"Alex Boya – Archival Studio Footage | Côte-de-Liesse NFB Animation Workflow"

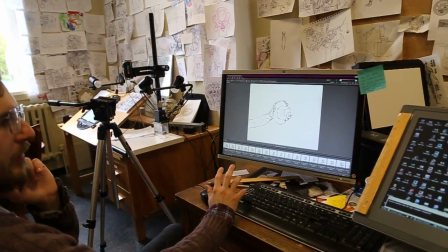0s
focus on the hand as it's doing things.
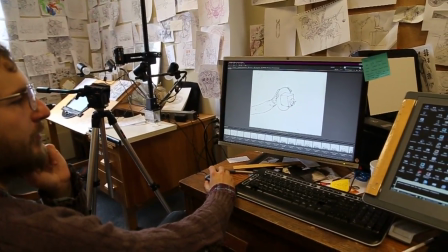4s
And you see, the wife made this jello for dessert,
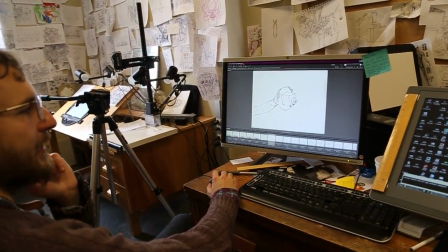10s
but Turbine can't eat, so she's gonna throw it away,
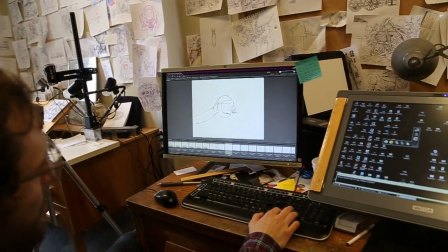17s
and she's gonna flush it. So flush the dessert. But what happens is that when I'm working with
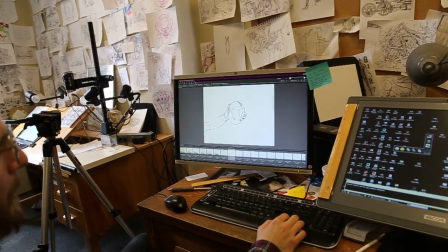26s
an understanding that those are systems with variable duration, as we said,
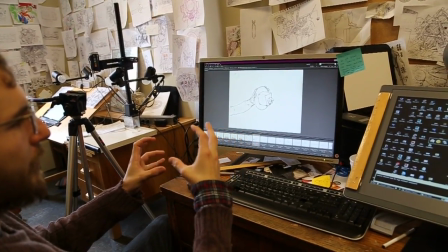33s
I'm looking at all frames of an event in the same time,
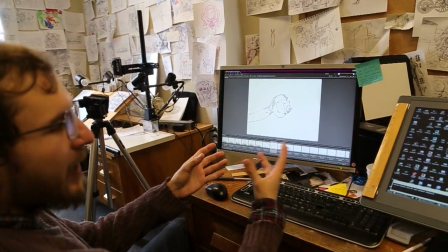40s
and whether it's going to be happening at 2 frames per second or 4 frames per second is not as important when
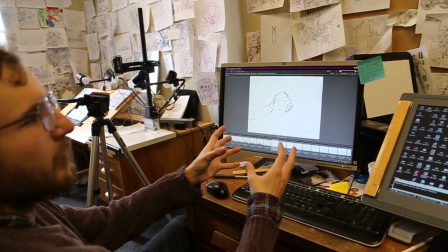48s
you simply have all parts of the anatomy of that event.
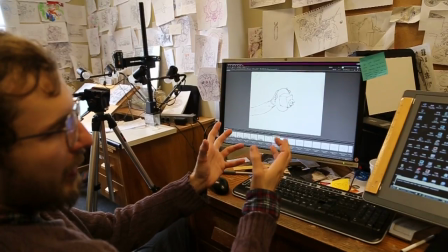53s
And then you can loop it or whatever, and the anatomy of that event is there.
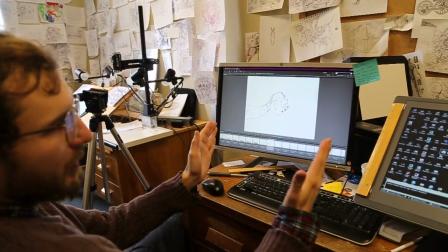58s
In the case of a film like this one, you simply cut the loop at the end of the first cycle, and then you go to the next system.
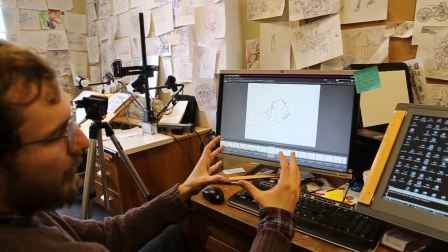64s
But it's more or less the same logic, where your event, your time is a spatial, all-in-one concept.
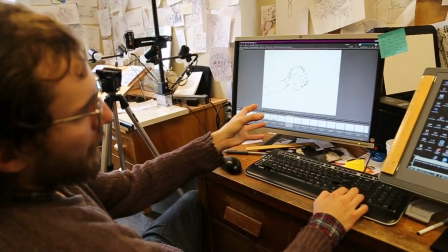73s
But sometimes you don't really, because like the parts are,
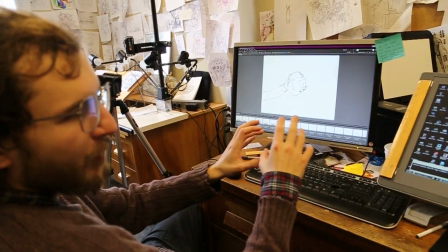80s
the sum of the parts are greater than the whole.
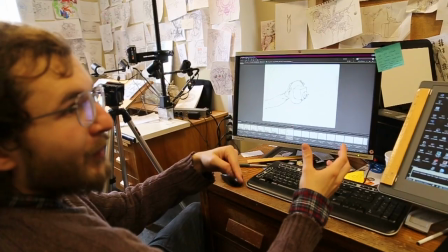82s
When you're working on this film and you start thinking of the emotional value of pausing and
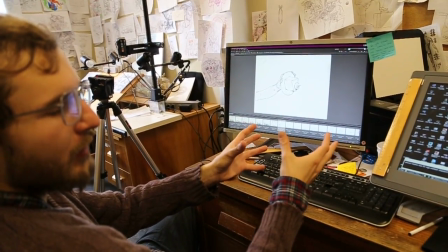89s
accelerating the from one shot to the other and giving a bit of anticipation, those are things that you can't,
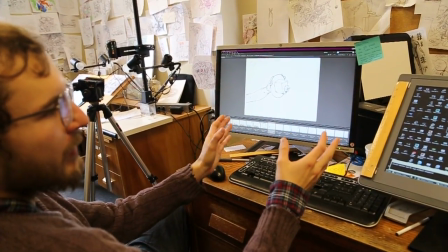96s
sometimes it is a problem to look at the whole film and see whether or not it's pertinent to pause it a bit more or less at a certain time
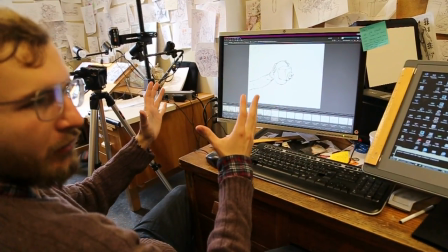106s
because of an overwhelming sequence of things that just happened before,
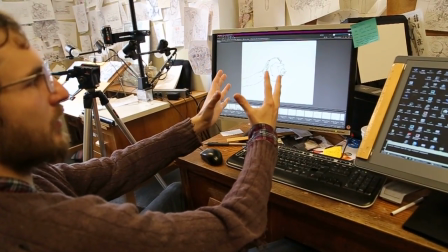111s
and you weren't thinking in this way when you're doing this one closed system, and stop me if it doesn't make any sense.
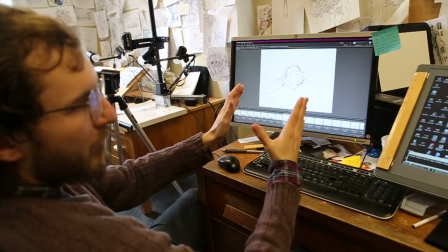119s
But basically, sometimes you need to pause and wait for just a few seconds.
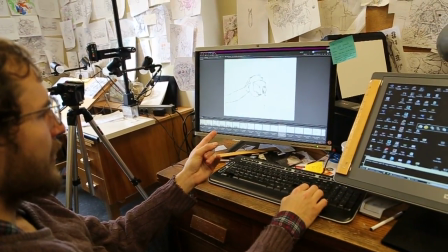127s
But in cases like this one, I'm looking at a system, and this is what happens in this system.
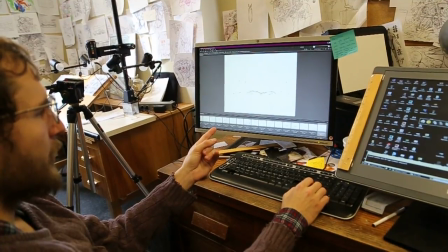135s
Okay, it falls in the toilet bowl. Okay, Blop.
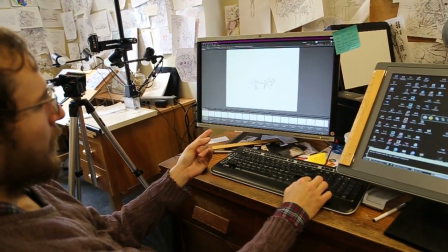142s
But what I needed
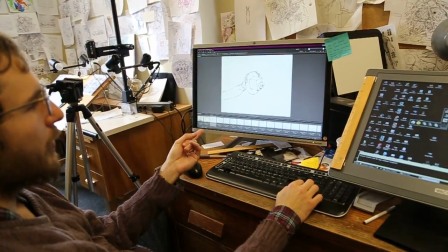146s
was to have this jello for a moment, because it is
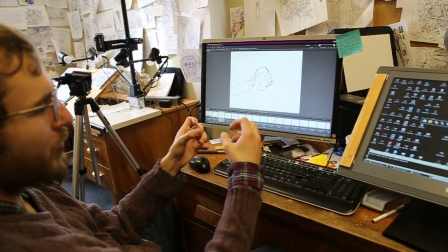153s
a lamentable shot. She was trying to make this work.
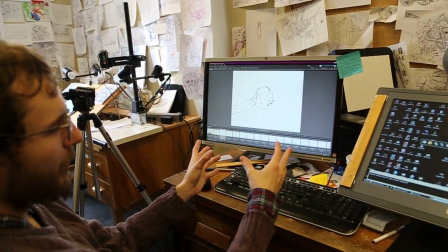158s
They hadn't seen it was supposed to work, but then it just all fell apart because he's not human anymore.
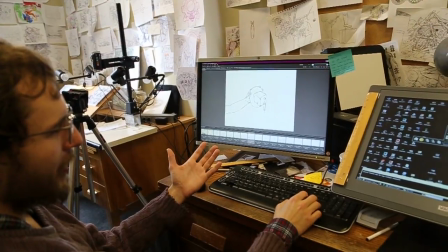165s
So this is supposed to be a moment where she is disillusioned, right?
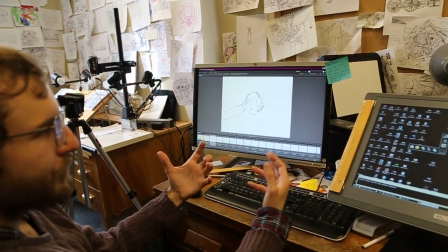170s
So I needed to have a very something that is dragging itself, falling by very slowly and in a pathetic way.
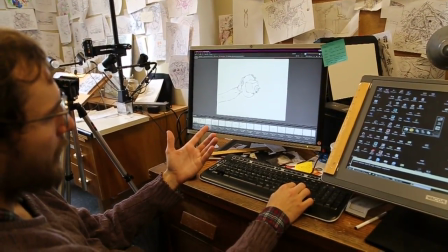179s
But the problem here is that what I realized that I needed is for it to go like this,
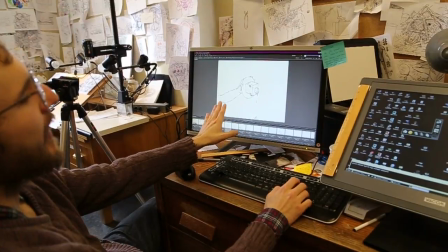186s
okay, and then it falls, okay.
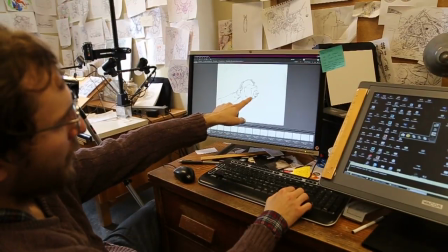189s
But I had already established in my system that this thing would fall in a specific way, the whipped cream and the cherry.
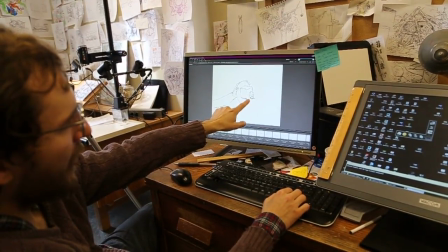198s
I made decisions on how exactly this would react
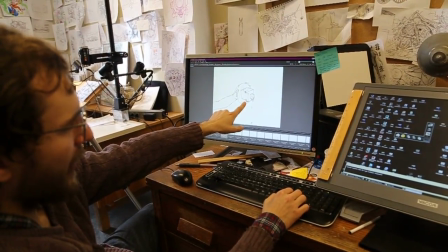204s
before realizing that I need to create anticipation when looking at the whole.
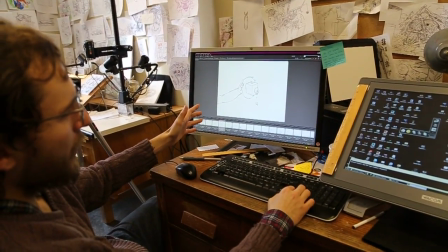209s
So when
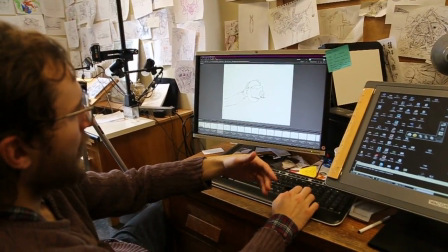211s
I'm cutting it on my Premiere workspace and I pause here for a second, the cherry is just suspended in space,
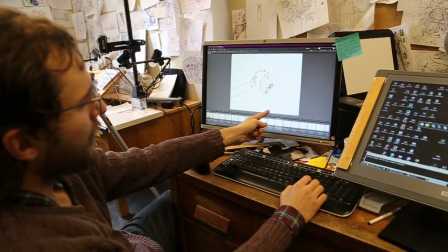219s
and it doesn't make any sense. I have to have this animation happen. Okay, so I'm just looking at the whipped cream and the cherry.
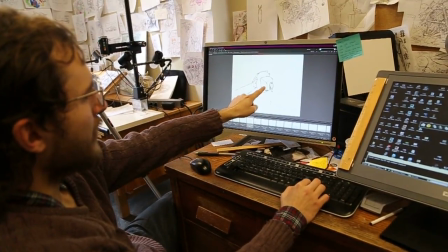228s
All of this should have happened when the jello was still here. Is that what I mean?
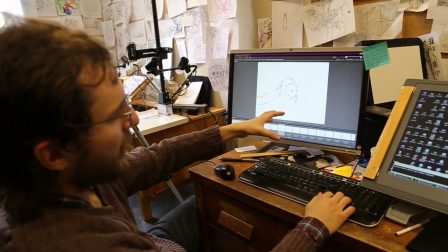233s
But I've already plugged it all into one system because of the holistic approach.
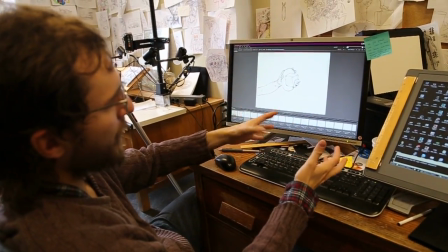238s
So it's almost like it's helping me, but it's also a handicap sometimes because of cases like this one.